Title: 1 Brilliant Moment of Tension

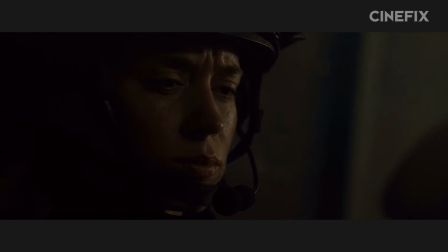(0:00)
The first 40 minutes of Sicario are some of the best in recent memory, culminating in the brilliance that is the Juarez border crossing bridge sequence.
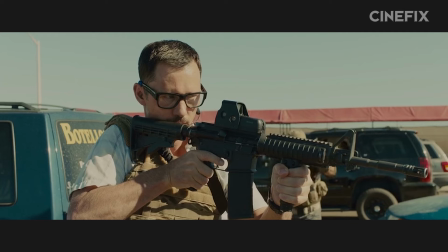(0:07)
So we're diving in, and for this entry into our Brilliant Moment series, we're looking at the structure of tension in Villeneuve's Sicario.
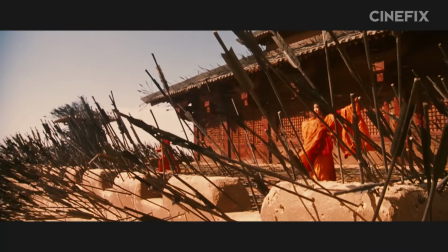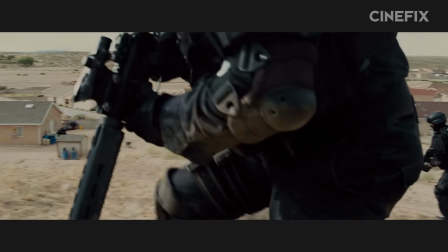(0:22)
After an honorable mention worthy raid on an abandoned Arizona house, led by FBI agent Kate Maser,
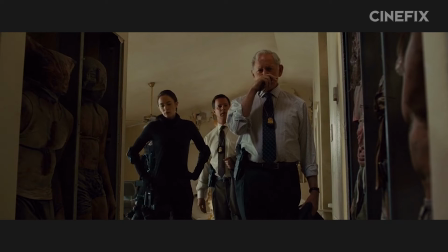(0:28)
reveals dozens of bodies inside the drywall and explosives rigged in the shed,
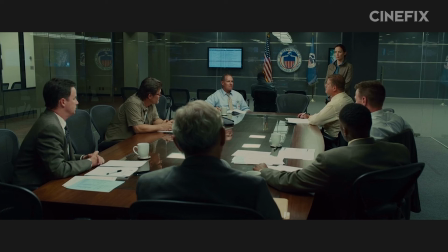(0:32)
Kate finds herself offered an opportunity on an inter-agency task force to get the men who were really responsible for the violence.
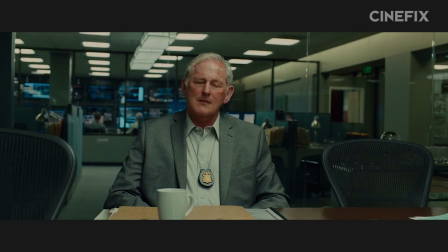(0:39)
But there's something rotten in Denmark.
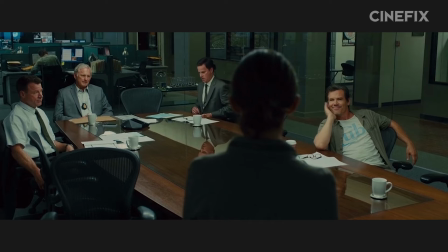(0:41)
Maybe it's the smug need to know attitude of the besandled Josh Brolin or the implication that the somewhere near El Paso they'll be going to is actually Juarez, Mexico.
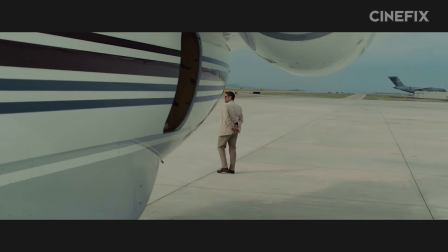(0:50)
And somewhere between the dangerous mystery of Benicio del Toro's Alejandro, the serious military hardware they're sporting,
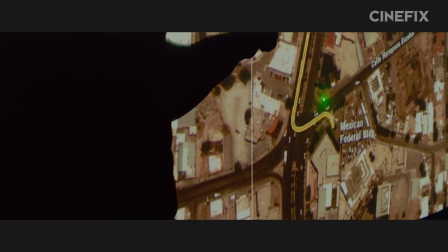(0:56)
and the warnings about where an attempt will be made, we realize that we're on a crash course with violence.
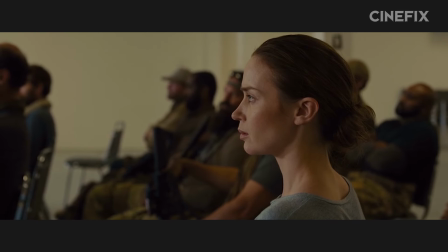(1:01) Delta, if you can identify yourself, so everyone knows who to hide behind, if it's a fan.
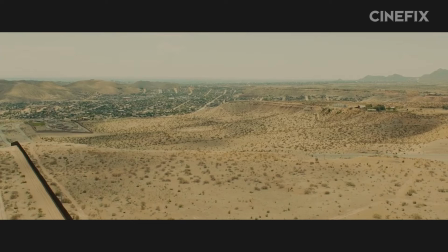(1:06)
So when Johan Johansson's brilliantly grimy score swells for the first time as we arrive in cartel controlled Mexican border town, we know something's going down.
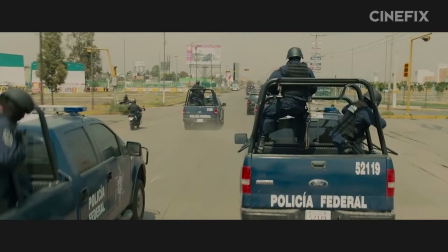(1:15)
And the tension mounts and mounts and mounts and mounts. The convoy has to divert when they hear gunshots.
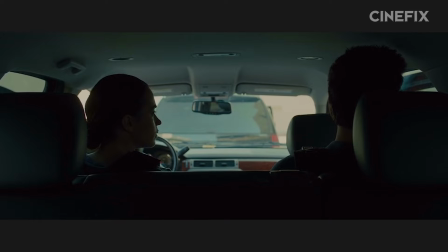(1:22)
They arrive at the Juarez prison to collect the prisoner.
They try anything, it won't be at the border.
They're tailed by a rogue state police officer.
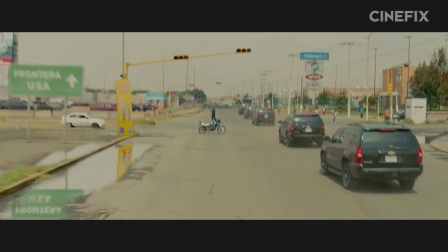(1:31)
And finally, when we've just about cut our backsides on the edge of our seats, we get back to the border and gridlock.
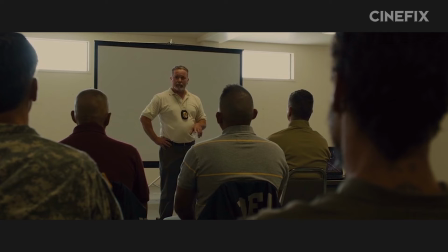(1:38) Okay, it's a go.
And this is where we expect it. We've been told three times already that the most likely attempt will be here, at the border.
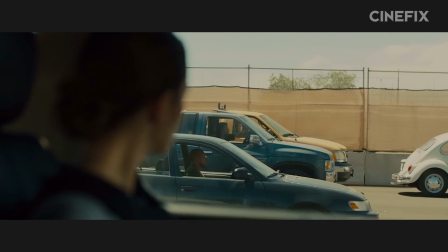(1:45)
And here we are, stuck in traffic, surrounded by cars, any of which could hold the enemy, especially this one here and that one there.
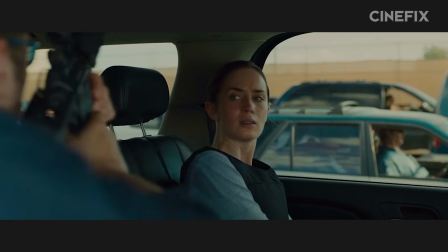(1:52)
The rules of engagement are clear, we can't fire until they fire. We can't exit the car until they do.
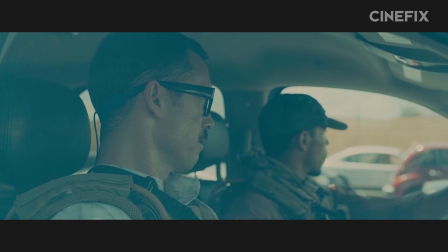(1:57)
So we sit and we wait, and we wait, and we wait. And the simple act of rolling down a window is transformed from mundane to lethal.
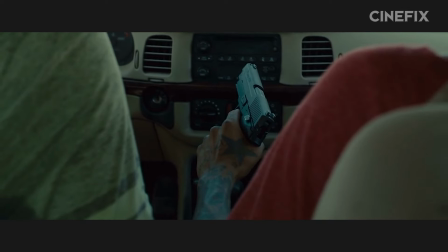(2:04)
The tension builds and we're about ready to bust when we get our moment.
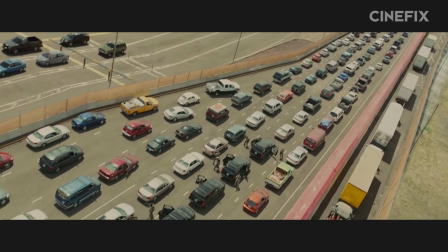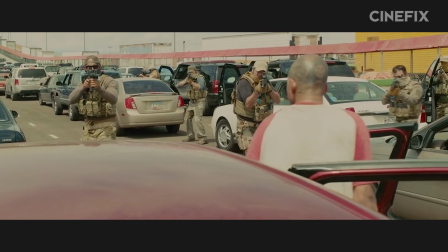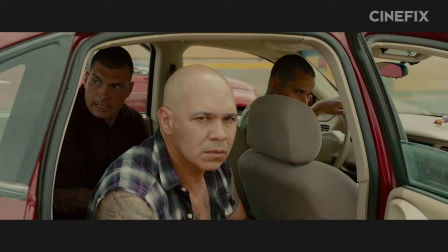(2:20) Don't move! No, no, no, no, no, no, no. Compas, compas.
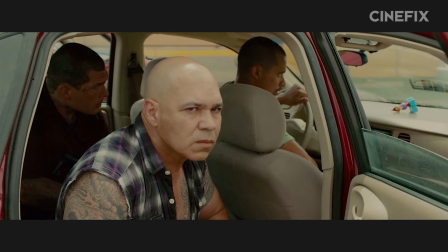(2:26) Let the pistol, hit it. Huh?
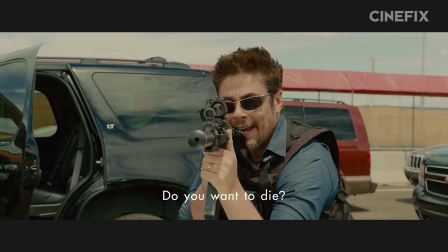(2:34) What the fuck? What the fuck? They want to die. What
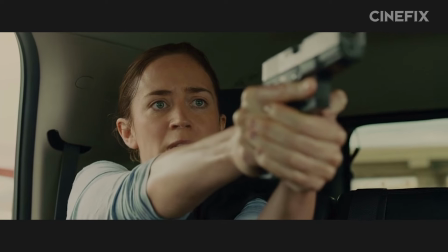(2:43) the are we doing?
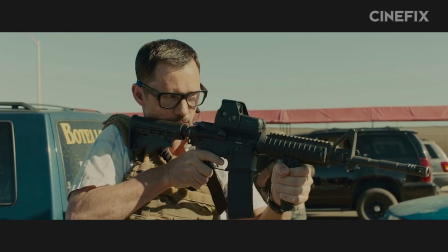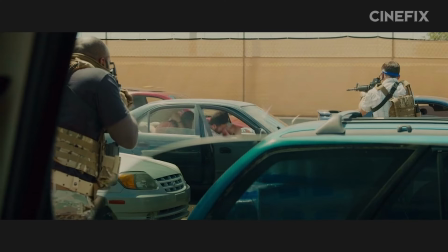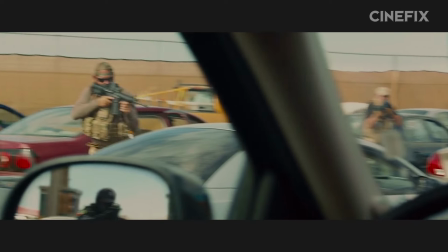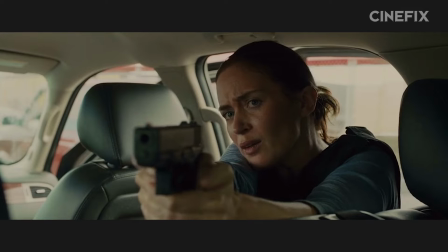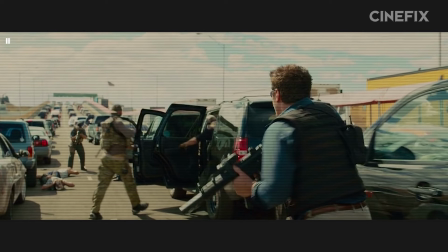(3:09)
Holy , right? What a build up, what a climax. If you're a nail biter, we're so sorry about your stubs. If you're a pants , well, that's gotta be rough, man. So what makes this so goddamn brilliant?
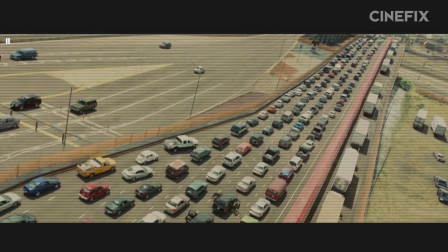(3:20)
In a word, it's tension. What makes this tension? How does Villeneuve do that? Well, let's zoom out a bit and take a look at the bridge sequence as a whole.
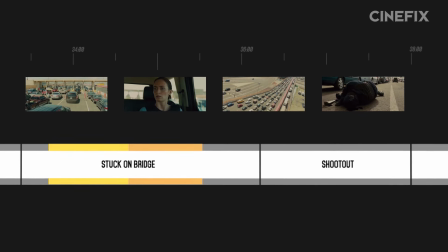(3:27)
If this is the bridge sequence from here to here, at about four minutes long, these parts are just tense waiting. these parts are ratcheting up the tension, these are the big crescendos.
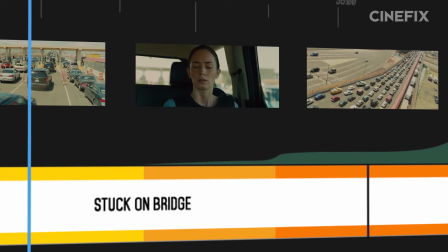(3:36)
And this, all of just nine seconds, is the action. It's mostly just waiting. It's just bating breath and bating breath and bating breath.
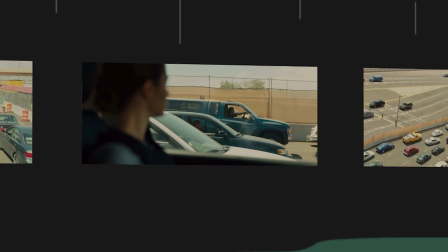(3:43)
It's promises of violence that keep not coming. How many ways does Villeneuve delay the action here?
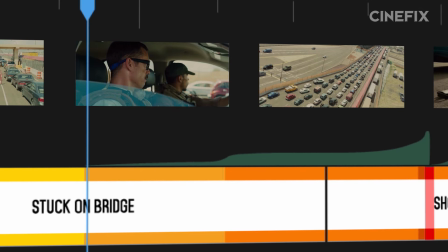(3:49)
First, we don't know where they are. Then we open our windows and wait. Then we can't get out because of the rules of engagement.
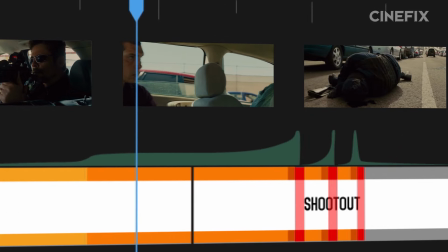(3:54)
Then we're in their car, waiting for them to muster up the courage to get out. Then they get out and we're trying to deescalate.
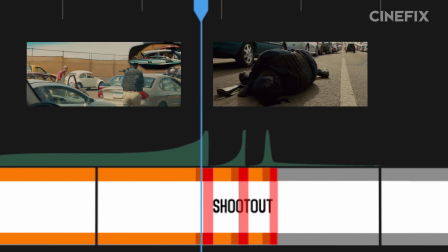(4:00)
And then there's the talking, the decision point.
Do you want to die?
And then, only then, about three minutes from the beginning of this sequence, do we get our violence.
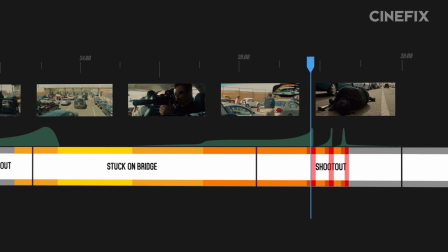(4:07)
That's not all.